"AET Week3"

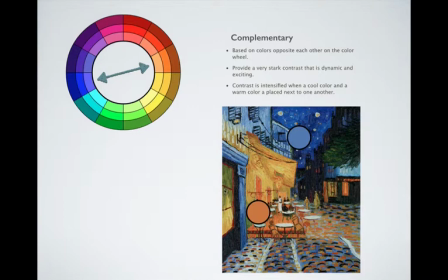[28:32]
It really takes advantage of that warm versus cool color contrast and creates something that's very dynamic and exciting.
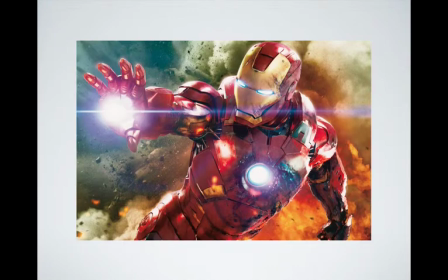[28:42]
Like we see here with Iron Man. The cool blue backdrop really just gives us something for the warm explosions and the warm colors of Iron Man's armor to act upon.
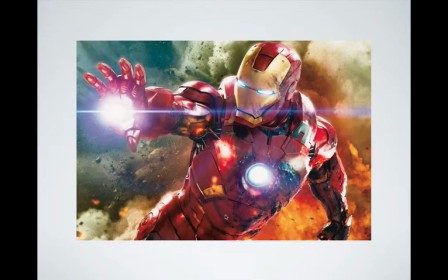[28:56]
And remember how that warm color pops forward towards the viewer, so those warm colors will cause Iron Man to really appear to fly towards us.
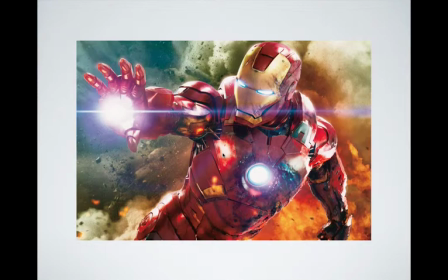[29:11]
Kind of a 3D effect without having to resort to 3D. And it's just an overall exciting feel. I mean, beyond the fact that there's explosions everywhere and Iron Man is firing his repulsor beams.
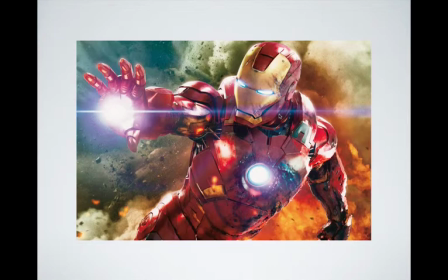[29:30]
It just really accents that feeling of excitement and action.
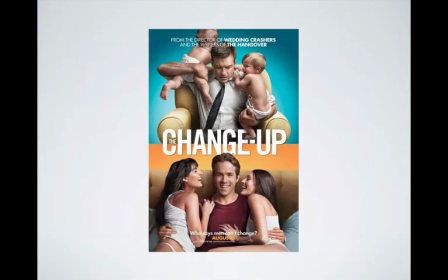[29:38]
And these colors can also help to underscore moods, like we talked about with the Scarecrow video. And this movie poster demonstrates that. You can see Jason Bateman up here on the top half struggling with these babies, and he's obviously troubled
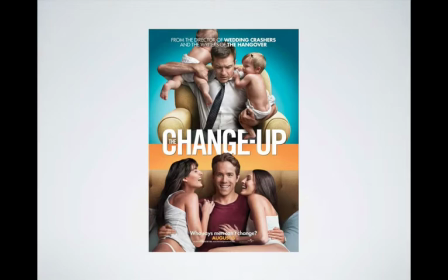[29:59]
and not a happy look on his face, and that's associated with the cool color, with the blue, which is again a more of a subdued mood and goes right along with that theme. Whereas Ryan Reynolds down here in the lower half is obviously demonstrated much more positive
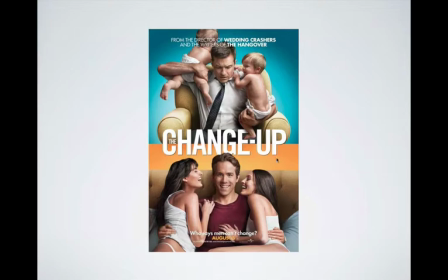[30:18]
mood with the young women, and is associated with the more the brighter and warmer and more exciting orange. And that's starting to get into the region of color psychology, so we'll revisit this a little later.
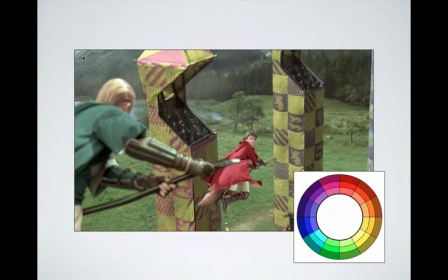[30:38]
And I mentioned that complementary colors can be used to establish focal points, and that's what you see used a lot in movies. This is a scene from Harry Potter.
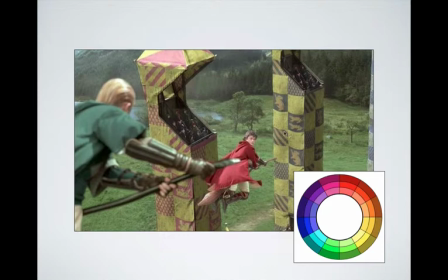[30:52]
I'm not sure which movie this is from, but notice Harry Potter's Gryffindor robes are red, and the entire scenery is green, which is the complement to red if you look at the color wheel, which means that Harry Potter is going to stand out pretty strongly against that backdrop.
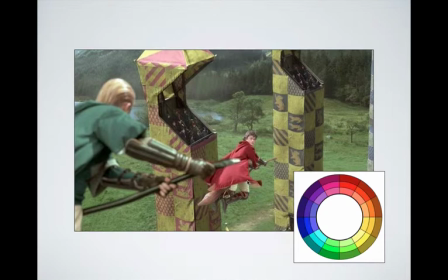[31:10]
He's going to remain our focal point. And that was certainly planned. That was not an accident. So it keeps our attention on Harry as he's flying in the Quidditch match.
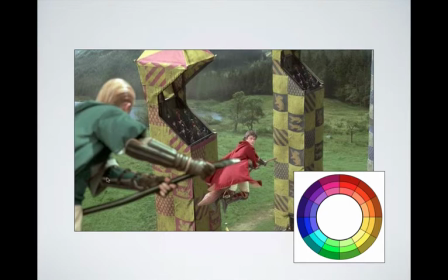[31:24]
And even Malfoy's Slytherin robes, which are green, tend to fade into the backdrop a bit, so that while he's significant in the scene, it's Harry Potter that's keeping our attention.
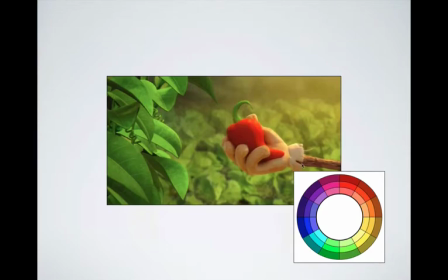[31:43]
And we saw another example of this in the Scarecrow video with the red pepper that stands in contrast with the complementary green. Again, red and green are complements. So really keeps our attention on that pepper and underscores its significance.
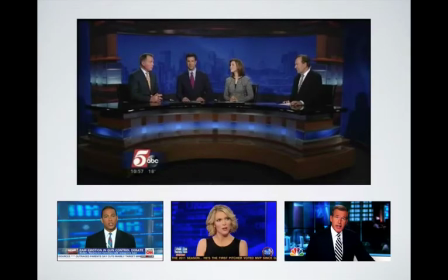[32:03]
And this idea is used in surprising places that you may not have noticed, but hopefully you will now. For example, if you look at a newscast, almost always there will be a blue backdrop.
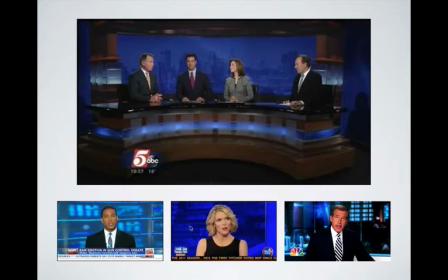[32:20]
And sometimes it'll look like that's due to some kind of screen. There's like monitors in the background and something of that nature.
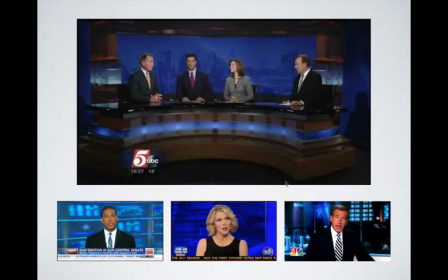[32:30]
But what's happening is that they are keeping our attention on their anchors, on the talking heads, because pretty much universally our skin tones are in the warm color region.
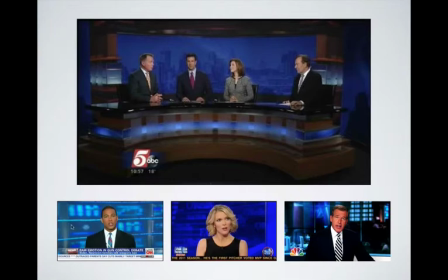[32:45]
And so that contrast with the cool blue backdrop will make sure that that person stands out very strongly, and that it keeps our attention focused where it needs to be.
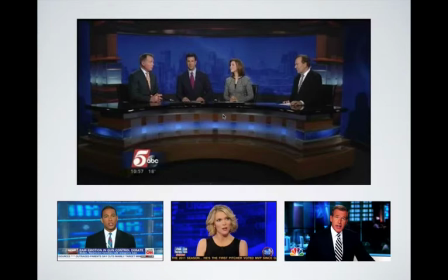[33:03]
So really the analogous versus complementary color schemes are at the heart of what we're talking about. If you get that idea down, then you really have the gist of color theory.
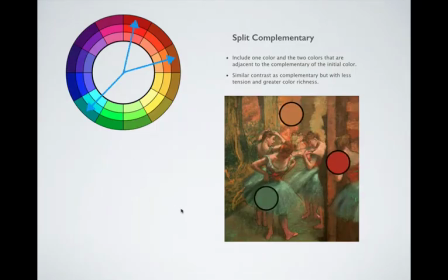[33:17]
But this allows for more complex color schemes like split complementary, which basically just means that instead of taking colors that are directly opposite, you're taking a color and then the two colors that are right next to its opposite.
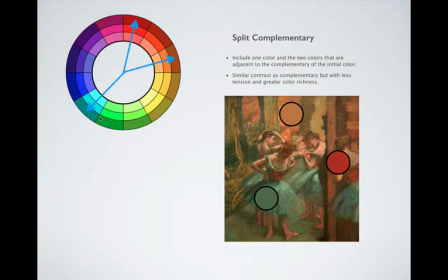[33:31]
So in this case we have teal, which is sort of a blue-green, paired with red and orange, the two colors that are analogous to its opposite.
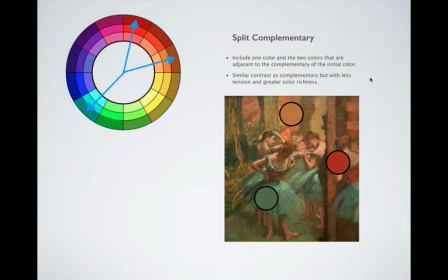[33:47]
And this has an effect very similar to a normal complementary color pair, but just allows you to have more variety in your colors, greater color richness.
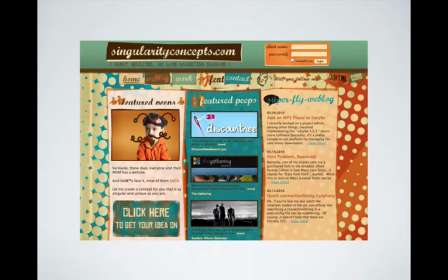[34:01]
Think about the website we looked at earlier that had the blues and greens, and now you have some warm colors thrown into the mix, and it creates a bit more of an upbeat and more exciting
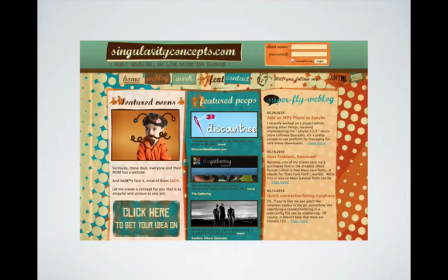[34:18]
appearance, which is appropriate because this website is actually much more lighthearted in its approach. The other one was a more serious architecture firm, and this one is a web design
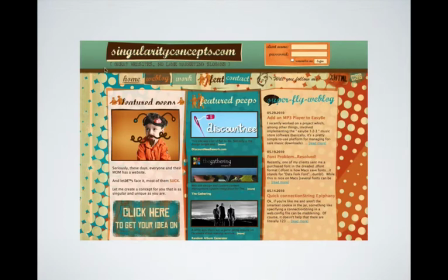[34:33]
service that takes a very tongue-in-cheek approach. Look at the slogans, great websites, no lame marketing slogans, and seriously these days everyone and their mom has a website, so obviously they want to add a little bit of humor into their presentation,
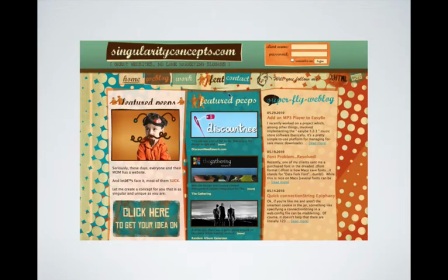[34:51]
and that exciting contrast goes right along with that.
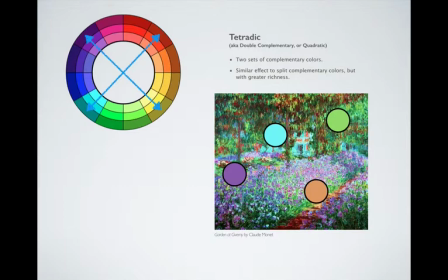[34:59]
And as we continue to add more and more color into our color palette, then we get into setups like the tetradic color scheme. And this is just 2 sets of complementary colors. So 4 colors altogether in this case,
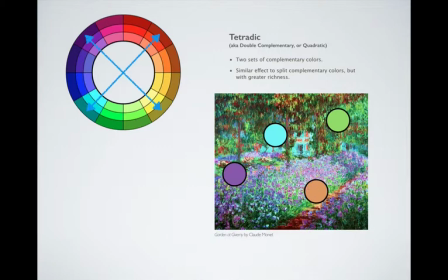[35:22]
with teal and orange again, and violet, and this is a little bit more of a yellow-green, so not quite a true complementary color palette, but pretty close. You get that same color contrast, and that's what matters.
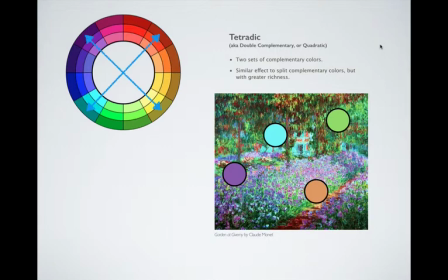[35:38]
This, with a tetradic, you have a lot of color contrast, so it's already pretty vibrant, and then just loads of different colors. So it's very exciting, very colorful, can be very quirky, and generally pretty exciting to look at.
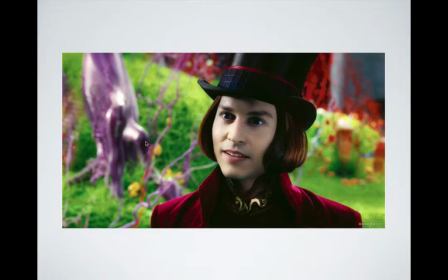[36:00]
And here's a well-known example that you have the purple and yellow complements, the red and green very strongly represented,
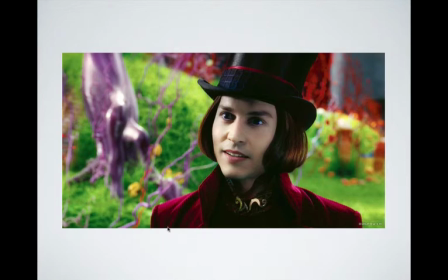[36:12]
and with the green being so prominent in the background, Willy Wonka's magenta coat really stands out. So he's kind of put in very stark, prominent positions.
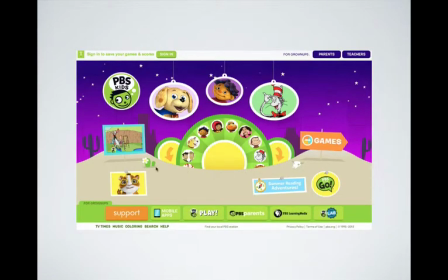[36:33]
Nearly the same color scheme now used on PBS Kids' website.